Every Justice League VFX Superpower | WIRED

I'm John, DJ Desjardins, Visual Effects Supervisor for Zack Snyder's Justice League.
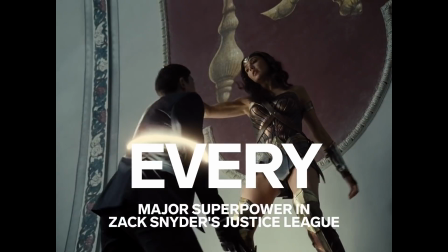16s
I'm going to try to talk about every major superpower on the movie.
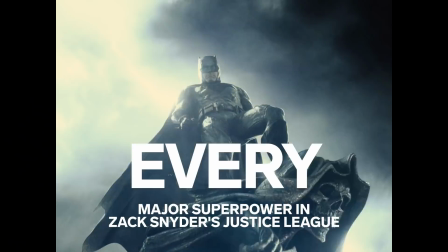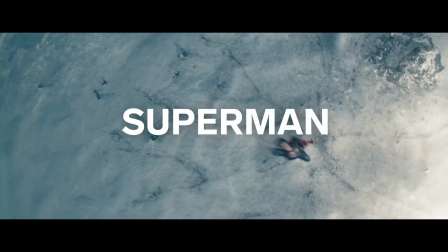26s
First up, we're going to talk about Superman.
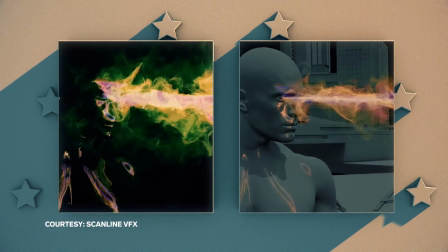31s
Heat Vision's kind of like something between a flamethrower and a laser, right?
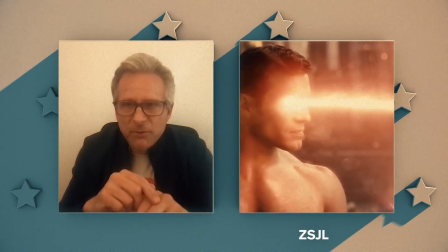36s
It has a certain character to the edge of it, which is a little bit like a jagged,
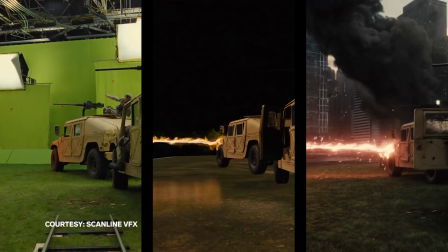40s
flamey kind of thing that has a direction to it and a frequency to it.
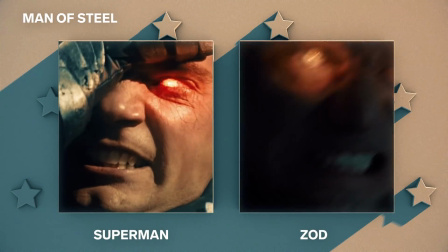46s
When we were working on Man of Steel, we made sure there was a difference between Superman's heat vision and Zod's.
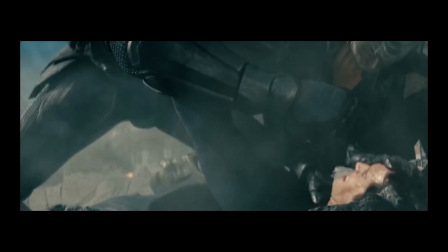52s
Superman probably doesn't feel that much pain anyway, but it shouldn't look like it's the easiest thing to do. Like, that's why he doesn't do it all the time, you know?
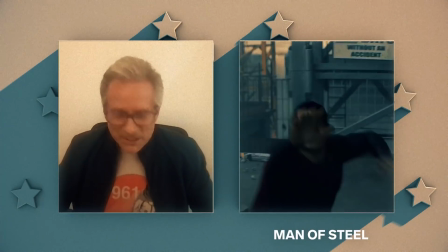59s
We don't even know if he can see when he does it, but that's why it's always like he does it and it's kind of like, ah! You know, he turns it off and it's like, okay, where are we?
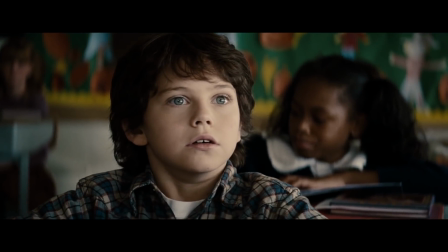68s
in man of steel when he's a little kid that's when he first gets it we didn't want to ever have a fall off really because a lot of times in the other movies even the richard donner movie it's it's always kind of weird because it's like a little spotlight on something you know
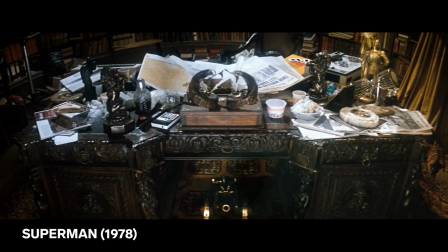82s
it's like here's the inside of a safe here's the you know the inside of this box or something and we just figured it was one of those nightmarish
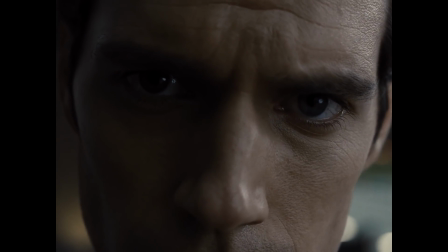90s
powers where if you turn it on you see everything like that you know and and that was how we did that you know we we shoot a plate we always survey everything we always lidar everything we always do an extensive you know envirocam or texture shoot and hand
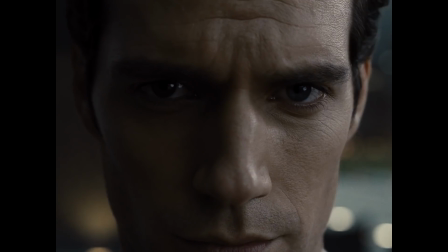104s
that over to in this case it was scanline that ended up doing that and yeah it was them just looking at everything in the scene and getting all the insides
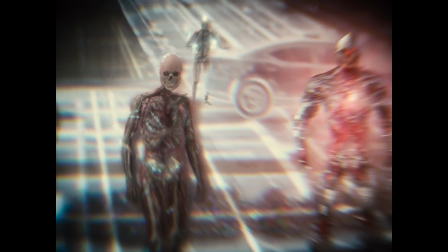112s
modeled out and you know bring it out to various degrees in the composite
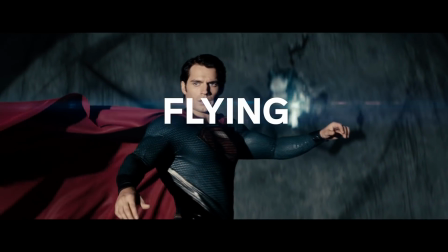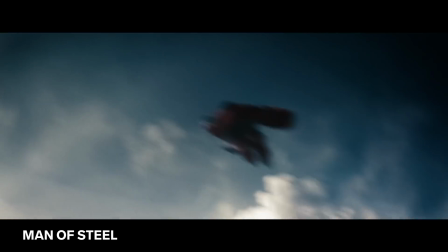123s
Zack had this really interesting rule, you know, or thing that he did when he first flies.
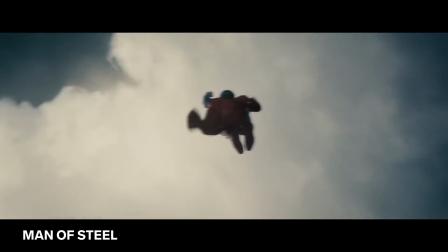130s
He's like doing these super jumps in Man of Steel.
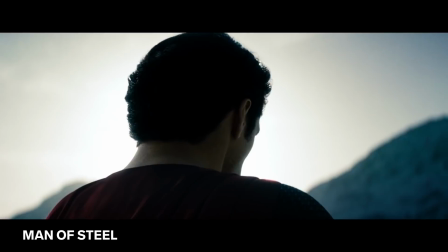135s
He faces the sun and realizes that this is something that comes from inside him. And he kneels down and you see the snow start to go around.
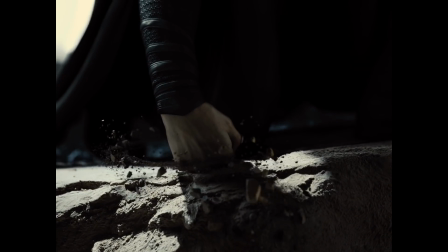142s
And there is a bit of that in Justice League when he puts on the black suit and comes out. You see him kneel down and the debris and stuff starts going and then he just goes.
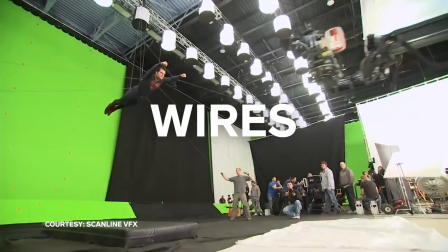153s
And Zack would say, I kind of want to put some float into him. Like, do we hang him from wires? Do we put him on a belly pan?
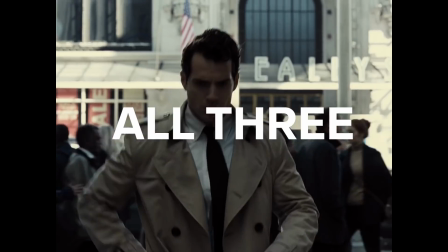158s
Do we put him in a tuning fork? The short answer is, we did all of those things. And we knew what we could do to, like, have him take off from just standing there and become CG.
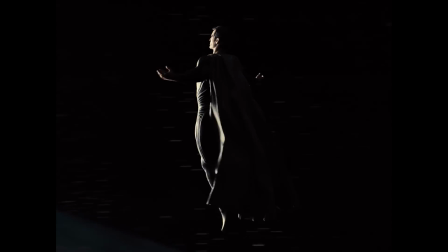171s
All Henry Cavill had to do was make a move, like, I'm going.
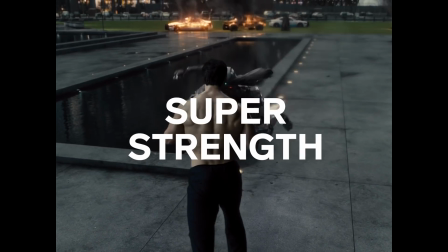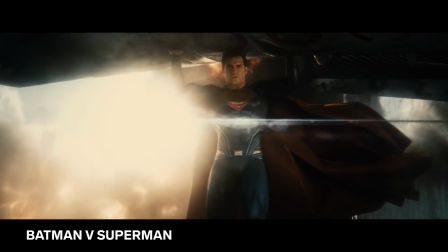182s
I think our philosophy never really changed from Man of Steel when it came to Superman and Super Strength.
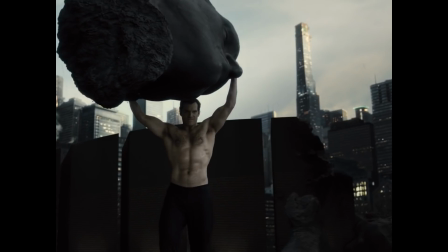188s
He can really wield that stuff around as quickly as he wants.
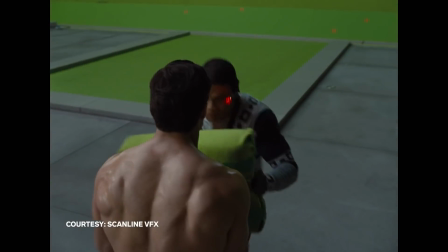193s
And so anytime he had to pick up anything, it was usually some kind of green foam, you know, lightweight buck that we used to get his handholds right.
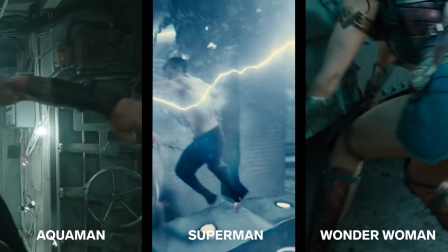202s
I think it was in BBS where he picks up a part of a spacecraft. Same kind of thing. All these characters have some kind of super strength, but they have slight differences.
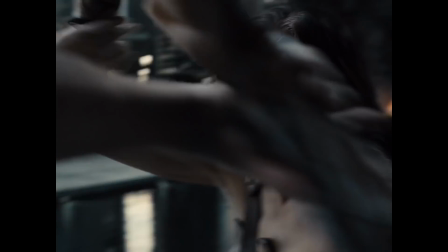211s
And so there were a lot of conversations about who do we think is stronger?
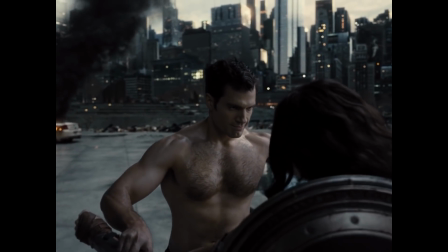216s
You know, is it Wonder Woman or is it Superman? I think Superman probably with raw brute strength is stronger than she is.
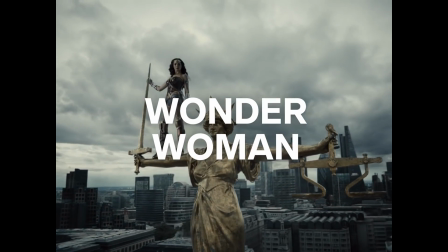223s
But remember, she is magical. Now I'm gonna talk about Wonder Woman's powers.
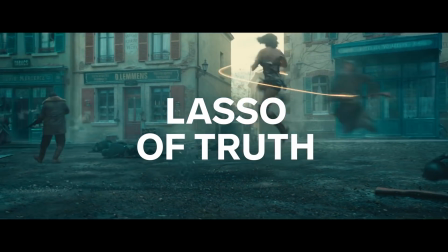231s
In our version, it only lights up when it encircles an organic or like a living thing.